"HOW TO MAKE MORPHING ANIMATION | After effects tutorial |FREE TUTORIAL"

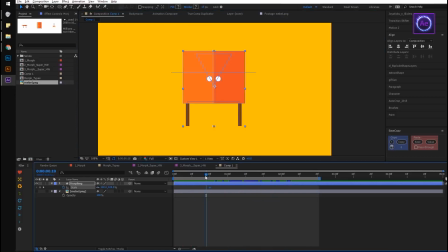[8:19]
Add anticipation before the transformation into cupboard. Select the scale property of layer, place anchor point to the bottom, and make a stretch along y-axis. After that, make a squash with acceleration and return to initial parameters.
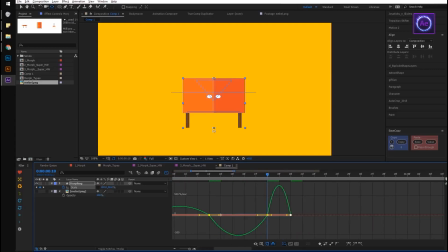[8:42]
Speed graph must have a following look. Now apply bounce expression to end up the morphing with a spectacular ray.
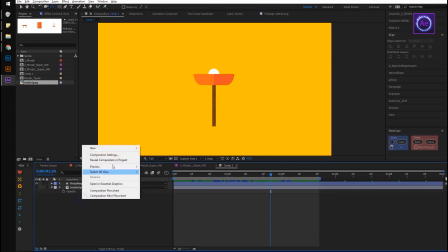[8:56]
Now we have to return the lamp to its final state. Create a null object and parent to it the layer with furniture.
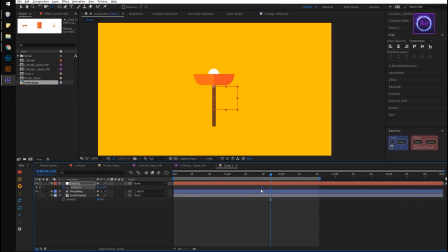[9:05]
And make a rotation by 180 degrees while transformation is happening.
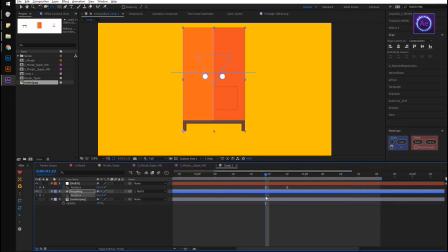[9:10]
Make an anticipation before rotation. For that, animate cupboard rotation around its left leg. Make sure that anchor point is placed in left bottom corner. Select rotation property and make animation of this property.
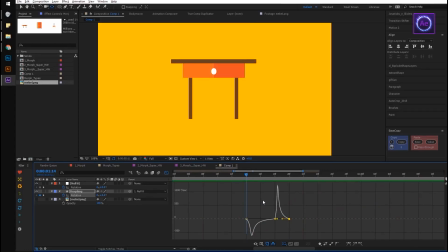[9:29]
It looks much better now, but lamp still seems to light, and it seems strange that after this powerful and fast rotation it stands still. Let's make a beautiful ending of this transformation as well. Create one more null object.
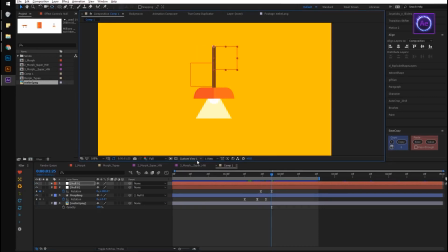[9:45]
Place it on the top of our lamp. That's going to be the center of rotation. Parent the first null object to this one. Create animation on rotation. and add bounce expression to it. To add more liveliness, let's bend cardboard and lamp a little.
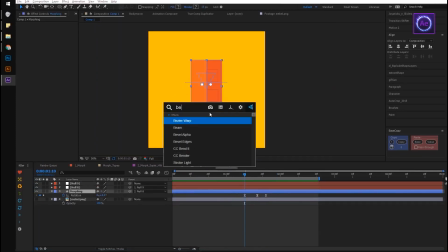[10:06]
Select the layer with morphings and add a banded effect to it.
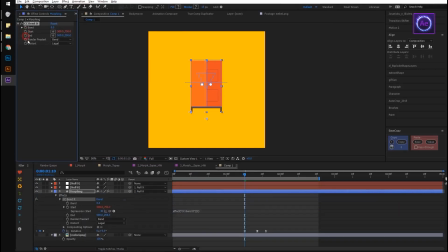[10:10]
Apply already known tocome value expression to start and end parameters.
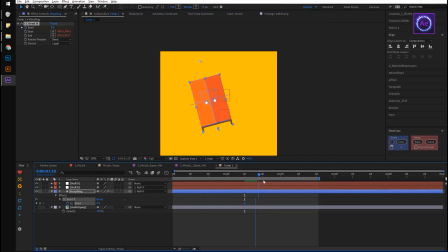[10:19]
And here, we will enhance the anticipation phase using band.
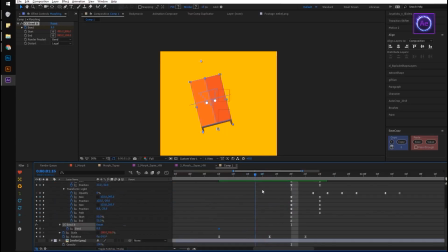[10:26]
So make everything in the following way.
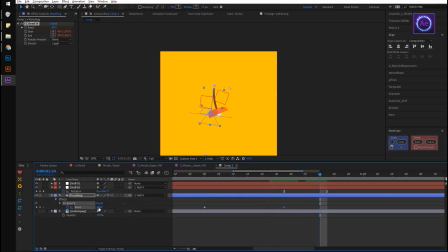And make the speed graph a following look.
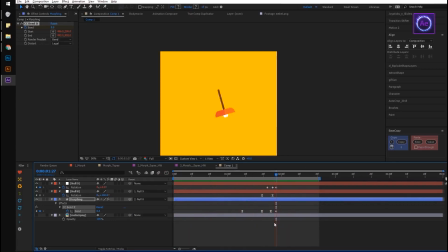[10:46]
It has pretty nice look now. We could already stop on this stage, but we can make a movement more expressive. Let's add some motion lines. We will create them with stroke and trim paths.
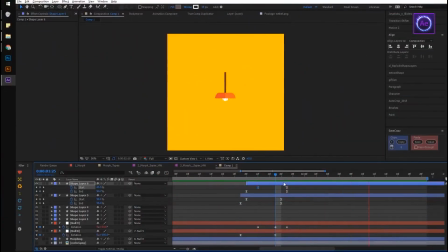[11:01]
As you can see, there is nothing complicated and scary about morphing animation. The main thing is that you always have to make movements as expressive as possible. Don't make transformation too long, and of course, you can add distracting elements.